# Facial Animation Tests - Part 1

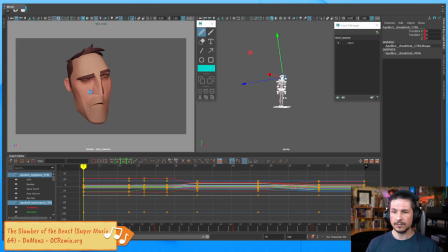(57:42)
So let's take this here. I'm going to save and I'm going to do a play blast of this just so we have something to fall back to and kind of compare. So let's take this here and I'm just going to do a quick play blast.
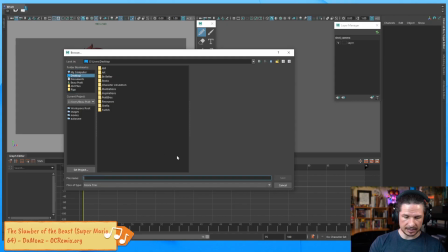(58:01)
Make sure I save it on my desktop. And then this is Apollo, not Apollo. Apollo facial test version 1.
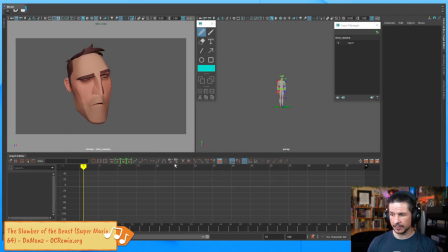(58:17)
Okay, play blast. There we go. So we'll let this go through.
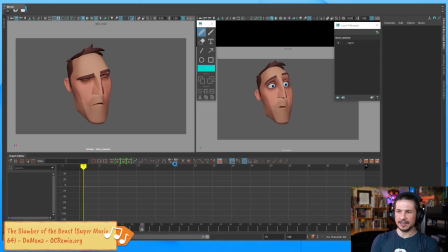(58:24)
Normally I would turn off the resolution gate, but it'll be fine here. I should actually just turn it off. I don't like having the resolution gate on. It always annoys me.
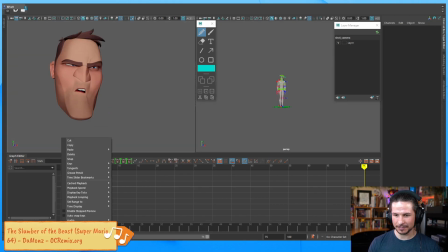(58:38)
Okay, let's do that. And it's fine here, it'll be closer. So let me do another play blast of this.
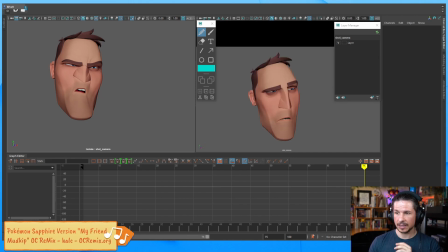(58:46)
And yeah. And then we'll look at it at real time just to see how it looks. And from there, we'll start to add some breakdowns. And that's when things are going to start to come to life a lot more.
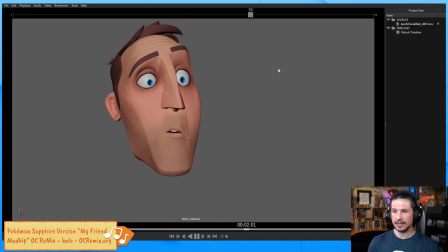(59:03)
Okay, so here we have our animation. And is it working? Yeah. It's okay. The eye dart actually doesn't look terrible, weirdly.
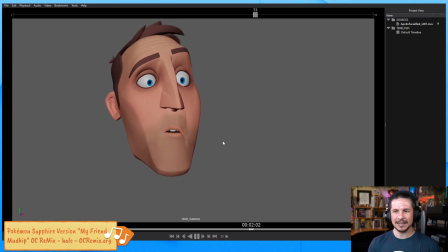(59:19)
But especially when he scrunches his face, you can see how everything just moves at the same time. The reaction here is just everything. The head move, the eyes, the brows, the nose, the mouth, everything is just sliding together.
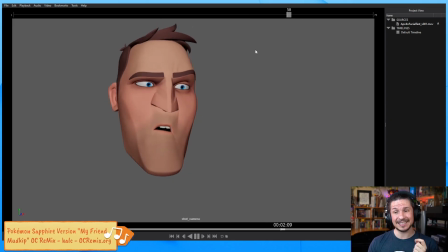(59:35)
Not only that, but if you really pay attention, you can see the teeth moving, which is something I definitely don't want to have. We can animate the teeth and move the teeth to get good, appealing poses,
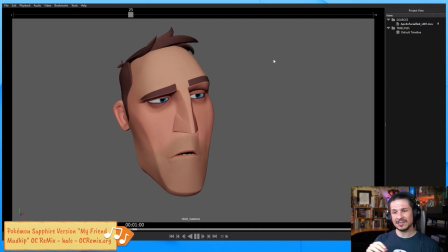(59:48)
but we don't want to actually see the teeth moving. If that happens, we've broken the element of reality in our shot, because teeth are bone. They're into your skull. We are exaggerating this in our animation in a way that is beyond, but we don't want to push it so far that things are just moving randomly.
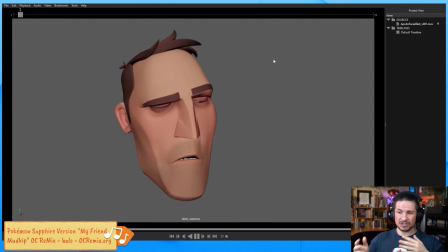(60:08)
It would be like if your bones started just like wiggling inside your body. That would look weird.
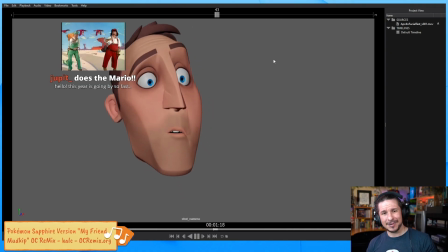(60:13)
And Jupit, hey, thank you so much. This year is going by so fast.
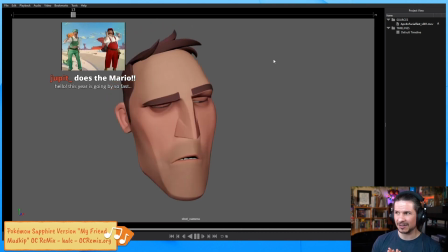(60:17)
Yeah, it's so weird to think that it's only, what, 4 months till 2022?
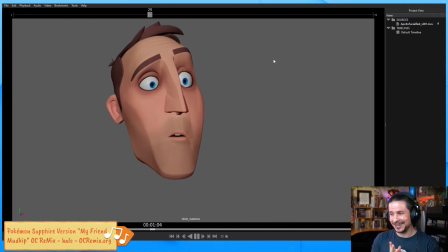(60:22)
It's like, what happened to 2021? 2020 already was a year that just disappeared and weirdly fell into the void. How is 2021 also doing this? It's not fair.
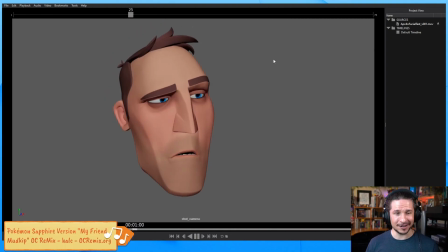(60:39)
But hope you're doing well. Hopefully the year has been good to you so far. So we've got this version here.
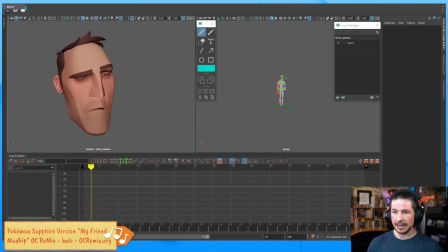(60:46)
Let's keep breaking things down. So at the beginning here, we can add a little bit of a moving hold to the character. We're going to build that in just a bit. But the first thing I want to do, let's just do something super simple.
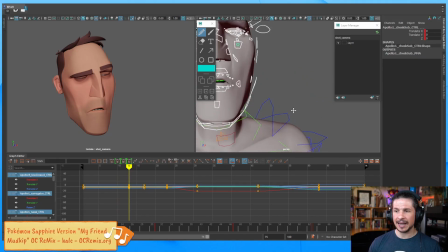(61:01)
Let's get this eye dart to work correctly.
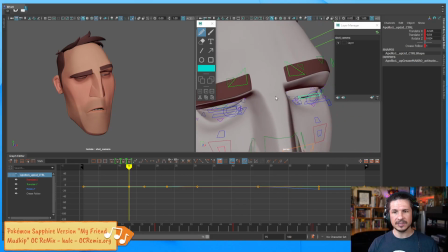(61:06)
So the first thing I'm going to do before I actually start putting more poses in is make sure that my existing poses are how I want them to be. So this pose here, his eyes are a little too kind of closed.
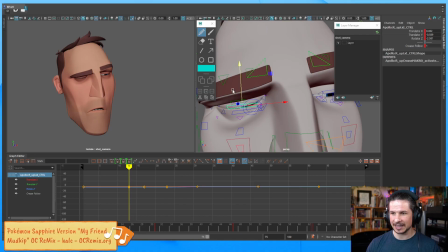(61:21)
We can't see the character a little bit, especially that left eye. It looks like he had a black eye. So I'm just going to repose this just a little bit.
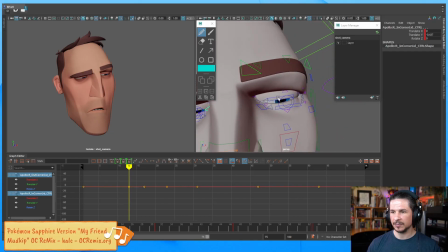(61:34)
Make him feel a little bit more tired.
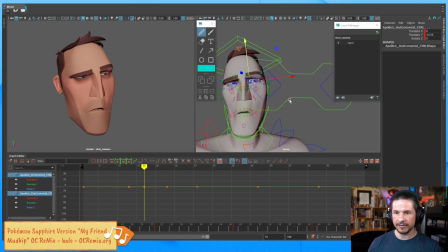(61:40)
More like that. And then on the final pose here, I want to open the eyes a little bit more.